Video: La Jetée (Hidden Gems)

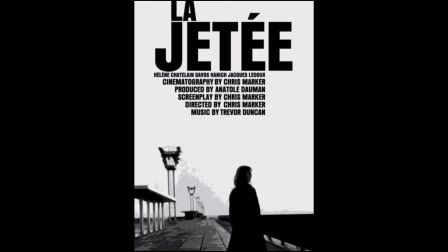0:38 For this episode, I'm doing something very unusual by reviewing 1962's La Jetée,
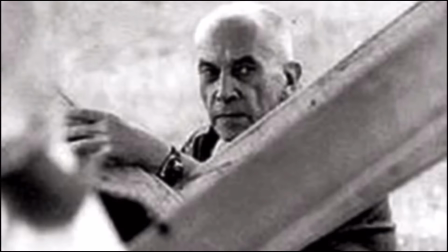0:42 in that this film by Chris Marker is a short, and it's almost entirely told by still photographs edited to a soundscape and voiceover.
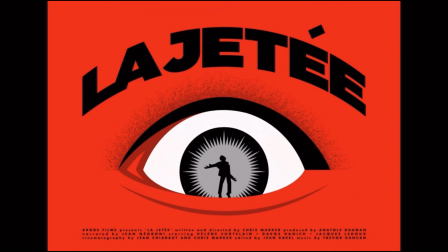0:49 It's less than a half hour long, but packs an incredible amount of story into it, as evidenced by the fact that it was later remade as Terry Gilliam's feature, 12 Monkeys.
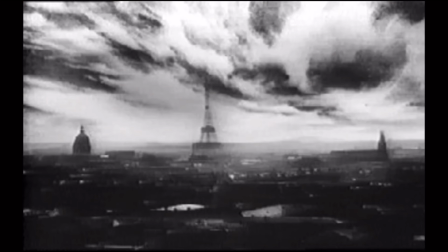0:57 The short takes place in the near future, in what was once Paris. The world has been destroyed in a nuclear war, and humanity is on its last legs.
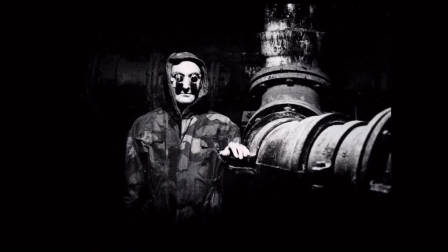1:05 Somehow the surviving government has devised a kind of time travel and sends a prisoner back
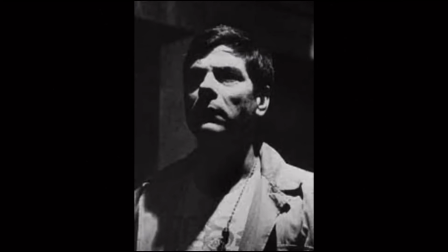1:10 in time to just before the war started to see if it's possible to save any of the survivors from certain death.
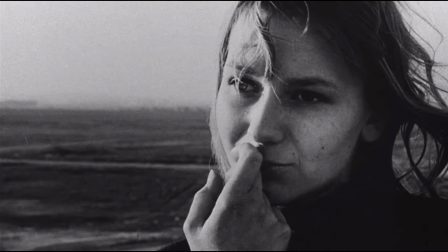1:15 Not only that, but he is projected into one of his own childhood memories, meeting a woman whose happy face he had remembered all of his life as the world fell apart around him.
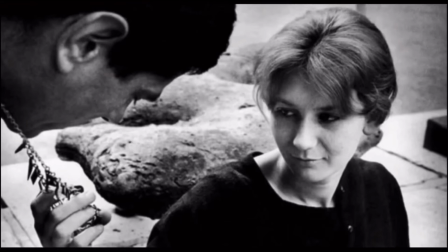1:24 Along the way, the pair fall in love in a way that is perfectly in and of the moment, perfectly appropriate when one of them knows that it is doomed to a tragic end.
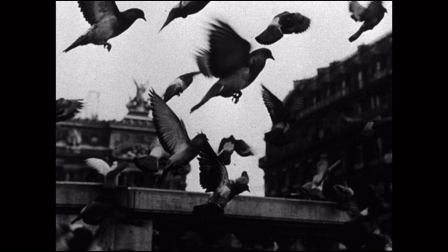1:33 From what I can tell, the photography being comprised of still photos was for budgetary reasons, but the device was very cleverly used.
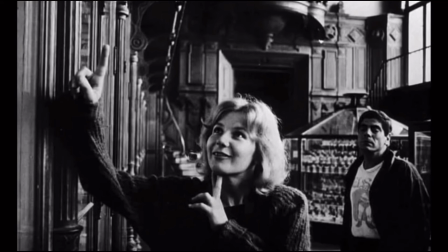1:40 With the entire premise being built around memories, this gives the effect of perusing a sort of virtual photo album for the main character. It also encourages the viewer to try to interpret what is really happening, arguably a must for most experimental films.
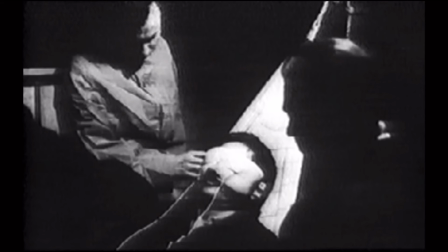1:54 Even if one takes the premise at face value, the story holds up just fine. But there is an argument to be made that the man never does actually go anywhere, and the entire thing is some kind of sadistic form of hallucinatory torture.
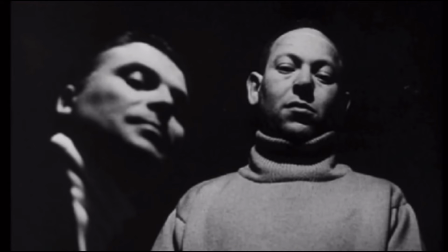2:05 The whole procedure is basically portrayed like a Nazi experiment,
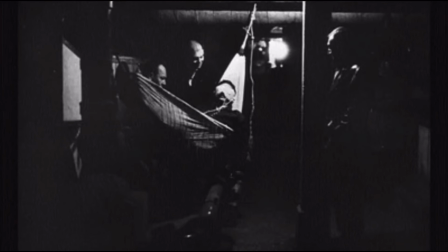2:09 and it would explain how a post-apocalyptic society would have supposedly developed an ability to beam a person back in time. Furthermore, given that the focal point of the regression is the last happy memory that the man had,
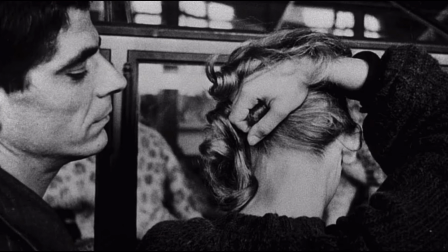2:20 perhaps the film is meant to be a fantastic and somewhat cynical take on hypnosis therapy.
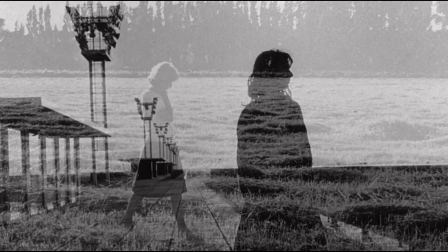2:25 In any event, La Jetée is a very intriguing work. It's very thoughtful, beautifully shot and acted, and despite the unusual format, is suspenseful, disturbing, and beautiful throughout its short runtime.
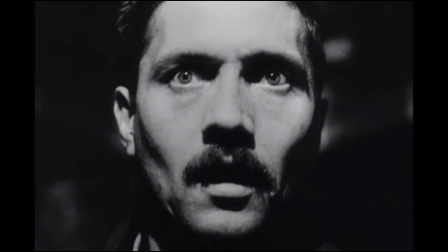2:36 I would go so far as to say that this should be mandatory viewing for micro-budget and short filmmakers
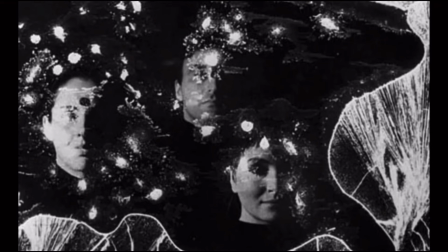2:41 to demonstrate what can be done despite what must be called insane logistical limitations. Definitely seek this out.